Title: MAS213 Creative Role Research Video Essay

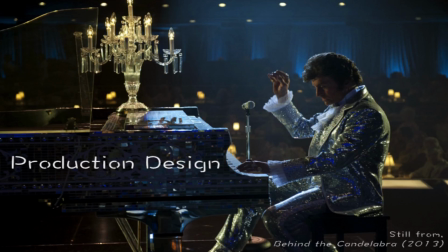(0:01)
This video essay will discuss the function of production design and what role it plays in creating a film.
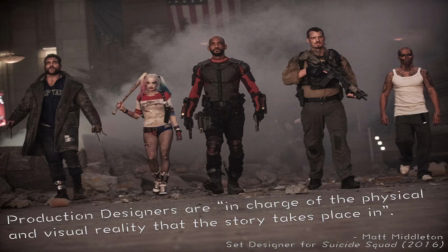(0:09)
Essentially, production design is designing the film, that is, everything visible on screen except for the performance. For example, sets, locations, props, costumes, and decor. Thus, a production designer is in charge of the visual aesthetics of the film in order to reveal the world of the narrative.
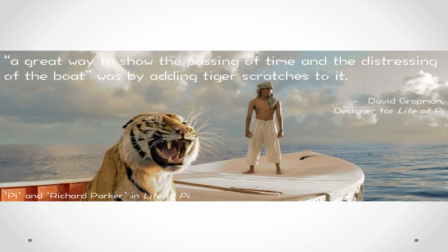(0:28)
But what is design? Design is so much more in depth than what we glance at screen. Design determines and expresses the personhood of the characters or gives substance to their actions, according to Affron and Affron. For example, David Gropman explained in an interview with Vanity Fair that for Life of Pi,
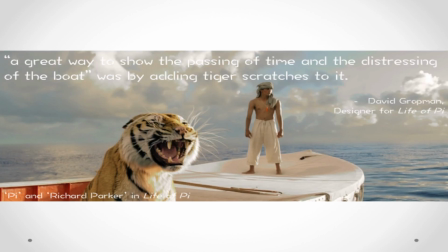(0:47)
he and the design team increased the distressed look of the boat as well as increased the amount of scratches made by the tiger in order to reflect the passing of time,
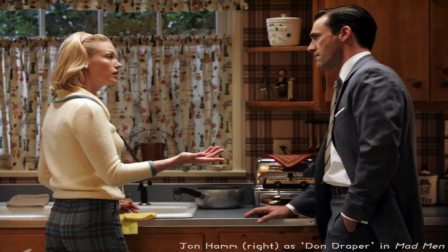(0:56)
which gave substance to the action. Another interview Vanity Fair gave was with Janie, Bryant, the costume designer for the TV series Mad Men, who chose to keep one element constant when dressing the character of Don Draper so that the psychology behind the character is reflected and rooted in his clothing choice.
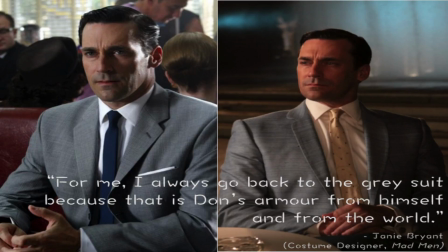(1:14)
While the time period moves along and fashion develops from the 1960s into the 1970s, Don's colour scheme stays the same. This is because the grey suits he consistently wears are there to represent both his humble beginnings as well as represent an armour. Felipe Stark spoke at TED in 2007 where he made some points that coincide with Affron and Affron's statement that design determines and expresses the personhood of the characters or gives substance to their actions. Felipe Stark said, "I try not to make the object for the object, but for the result." This quote relates perfectly to production design, as every visual detail we see is to create an effect, that being the individual story of the characters and the world that they live in. He elaborates saying, "If we take a toothbrush, I do not think about the toothbrush, but instead, what is the life of the owner, and in what society does the guy live?" This shows a more in-depth thinking, as he does not think about just the object, but about the person who will use the object. This seamlessly reflects what production design is about,
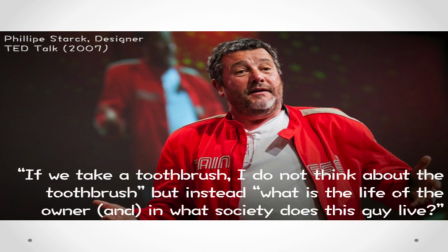(2:27)
as the elements that are placed in a scene reflect the characters within it, as well as the context.
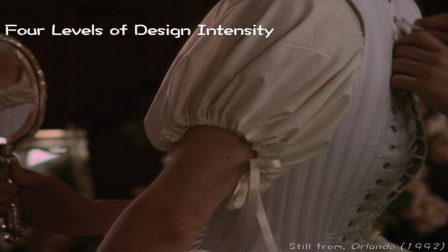(2:34)
According to Affron and Affron, there are 4 levels of design intensity, meaning the degree to which design is particularly visible.
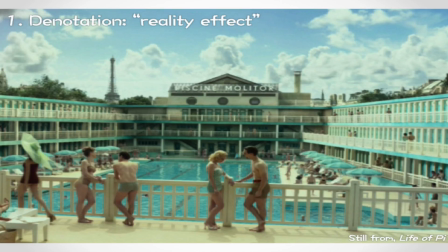(2:44)
The first one is denotation. This is where design creates the world of the film with elements of realism, or rather, a reality effect. For example, in Life of Pi, although they rebuilt a replica of the Piscine Molitor pool,
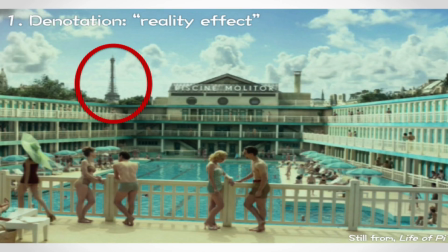(2:59)
they added the Eiffel Tower in the background to emphasize the location with CGI. You cannot actually see the Eiffel Tower from the original location, thus, the reality effect.
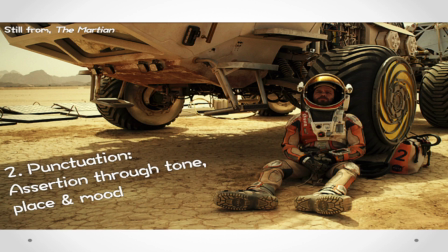(3:11)
The second is punctuation. This is when the design displays itself slightly through expression of tone, place, and mood, as these center on the specificity of the plot. For example, in The Martian, the design was drawn from careful research such as real images of Mars,
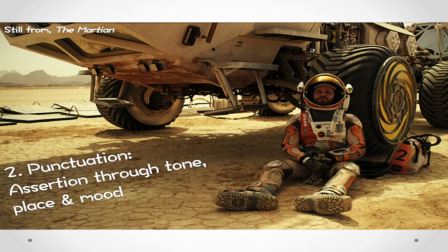(3:29)
but then are textualized with color and tones to convey a place and mood. For instance, the planet's blatant starkness mirrors the loneliness of Matt Damon's character.
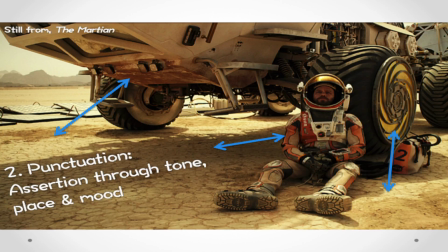(3:41)
Even the orange tones in both his spacesuit, vehicle, and the sand blend together as if reflecting the difficulty of retrieving him from the planet.
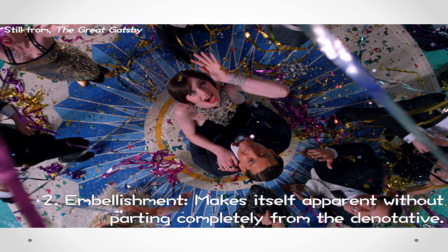(3:51)
Third on the list is embellishment, which means the design makes itself apparent without parting completely from the denotive. It elevates and adds. The Great Gatsby is a perfect example of this. Within the movie, the cars seem faster, colours are brighter, the costumes are more outlandish.
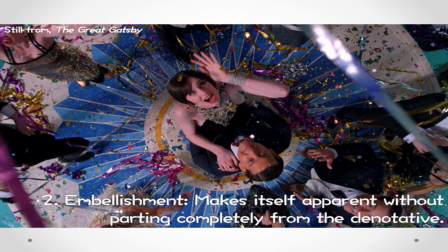(4:08)
This is particularly noticeable when we are introduced to the Gatsby party scene, where everything is bigger, bolder, and more extravagant to make you understand how enormously wealthy the people are.
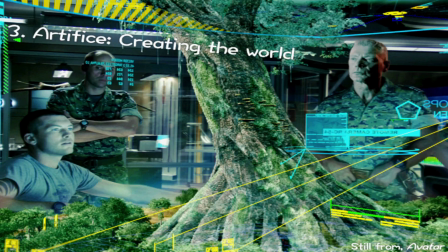(4:22)
And the last is artifice, where the designer actually creates the world, a stylized fiction effect, which is primary focus of the narrative. We have seen this in Avatar, where holograms are used amongst many other futuristic and technological imaginings.
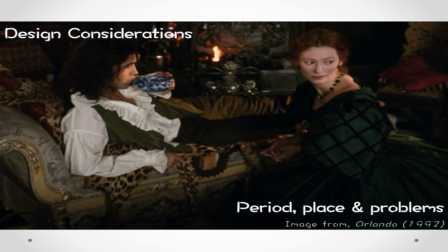(4:38)
Other components to consider when designing is the period, place, and problem, as these help to shape the story's world. Orlando's production design is an obvious example of conveying various periods of time. We can see the contrasting classes of the 2 characters through costume design.
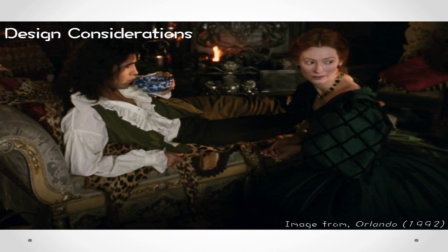(4:56)
While Tilda Swinton's character wears a Victorian evening gown as a reflection of her higher status, Billy Zane's clothing reflects the working class. Note also that both characters wear green, which could also reflect money in reference to their class, with Tilda's dress being a royal sheen green and Zane's being a duller matte olive green.
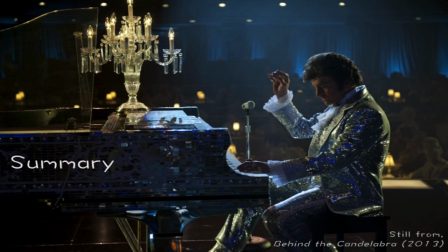(5:17)
To summarise, production design is everything visible on screen,
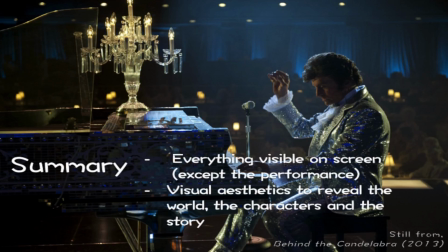(5:23)
using visual aesthetics to reveal the world, the characters, and the story as an integral part of filmmaking.